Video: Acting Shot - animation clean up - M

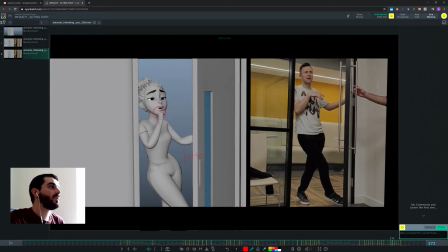(12:12)
You have a clear intersection here with the chin,
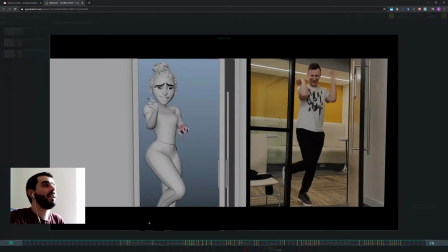(12:17)
and yeah, you have the feeling generally that the wrist is going to glue to
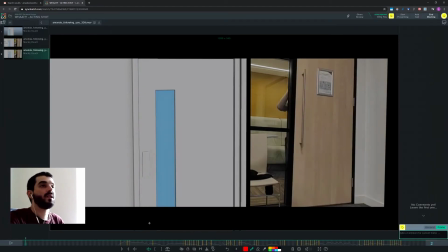(12:24)
the chin, which is not what we want. I mean, there is some overlap, there is some follow through that needs to happen there.
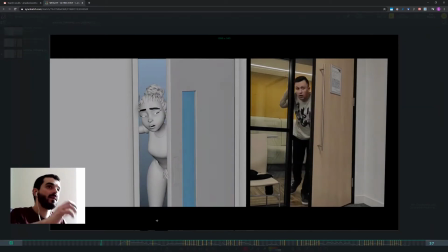(12:34)
You cannot just glue a limb
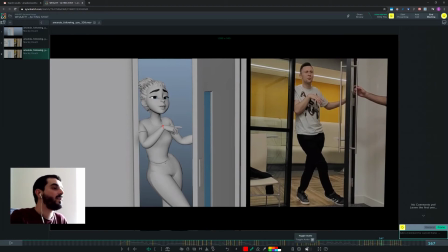(12:40)
to another. Then let's have a look at it with the audio, just a second, so that we can tell what's going on.
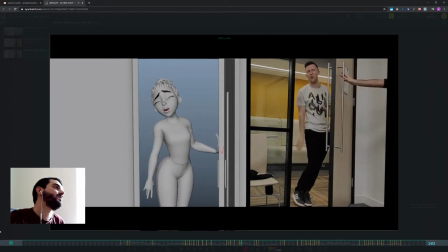(12:47) I know you weren't following me today. I wasn't following? What? No, I was at the mall, I was shopping.
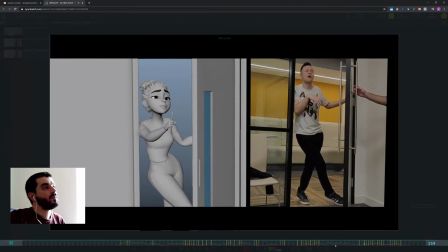(12:56) No, I was at the mall, I was shopping. No, I was at the mall, I was shopping. No, I was at the mall, I was shopping. No, I was at the mall, I was shopping.
I think this accent at the mall, I think this finger here is a bit too much.
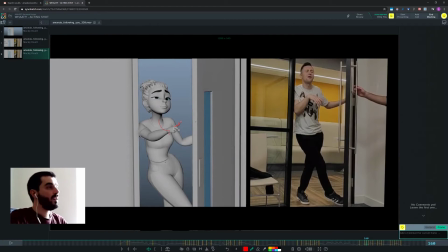(13:13)
I mean, I understand that it's cool to do overlap, it's fun, but if you have this much overlap going on in a finger, you need to understand if that's what the character wants, if that is supported by storytelling.
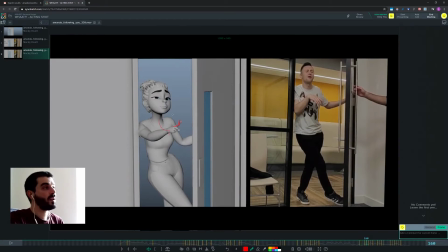(13:25)
And I don't think in here you have enough justification to go for that overlap. I would rather go for a more realistic pose in there. Not only that, but I think that leaving so much gap between the first phalanxes of the fingers is sort of telling us that your pose is... You see, well, let's put it down another way.
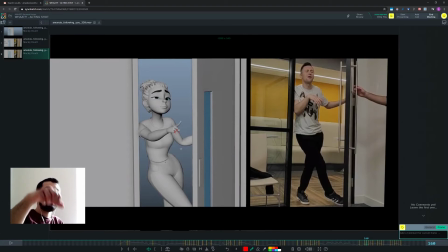(13:45)
You see, you never quite see that much gap between the first phalanxes of my fingers, even if I keep them fairly relaxed. Yeah, the index is a bit out, but this looks like a fist with the index out, and the characteristic of the fist really is that there is no gap between
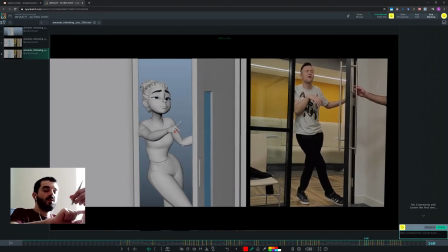(14:03)
index and between middle ring and pinky. If you leave a gap, you're kind of removing that pose. So you're telling us that's not true, that's not the pose I need there. And I think the thumb should probably be somewhere here instead.
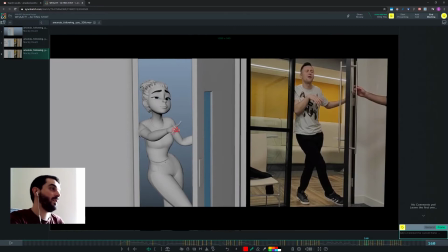(14:18)
So I think in here, if you need to scale the phalanxes, like often happens in animation, do it. But I think you can just rotate them one against another so that they're very compact, and then you have your index sticking out wherever that needs to be.
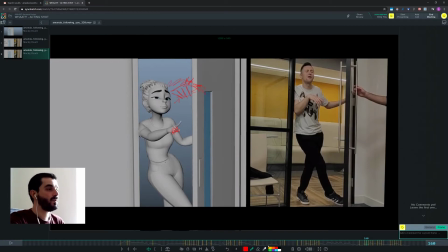(14:35)
Okay, forgive me for this crappy drawing. Then I would keep... I think this I was at the mall thing
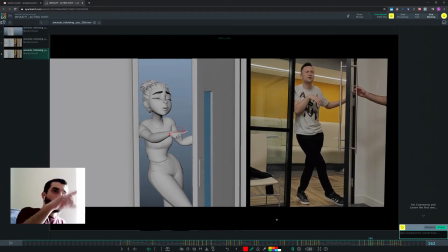(14:49)
you have to decide: is this an accent where it's which is based on an arc? I was at the mall, or is I was at the mall? I was at the mall. Okay, what is this thing? And then I think you need to decide.
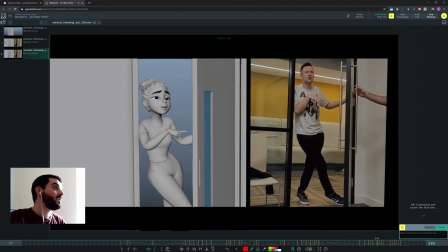(15:04)
After you decided that, you got to decide how long this thing stays there. If it stays there, if it's just an arc thing, I was at the mall, then you don't need to stay there. But if it's a touch and go thing, you need to stay there a couple of frames to tell us that there is a touch and go.
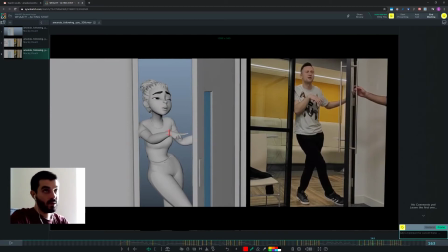(15:21)
Right now it feels like you go down there to the pose with the same amount of frames you leave. I'm pretty sure there is a difference, but the thing is, it's hard to read. So 2, 3, so it's 1, 2, 3, 4, 5.
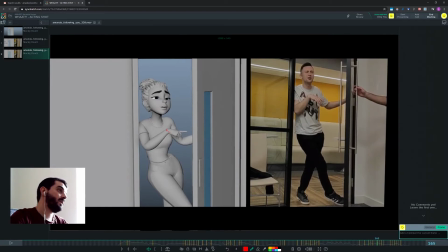(15:40)
Then we still have 1 frame, 2 frames. Actually, you're staying there quite enough. 3, 4, 5, 6. So yeah, you're going there and you leave that place roughly in the same amount of frames, about 6 frames.
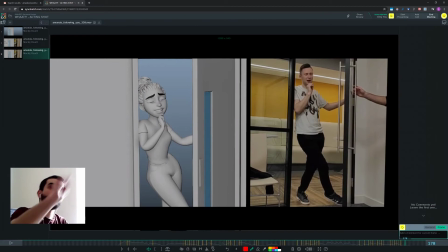(15:56)
So there is no difference in terms of timing between going there and coming back, which means that you essentially are losing your accent, I think. So I think in there, I was at the mall. I was shopping. I was at the mall. Perhaps you could go there faster than when you come back.
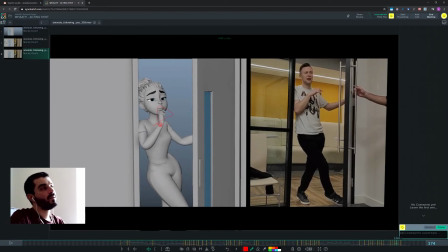(16:13)
And then it feels like you're coming back this fast onto the chin because the shot is finishing and you really need to get there with the pose.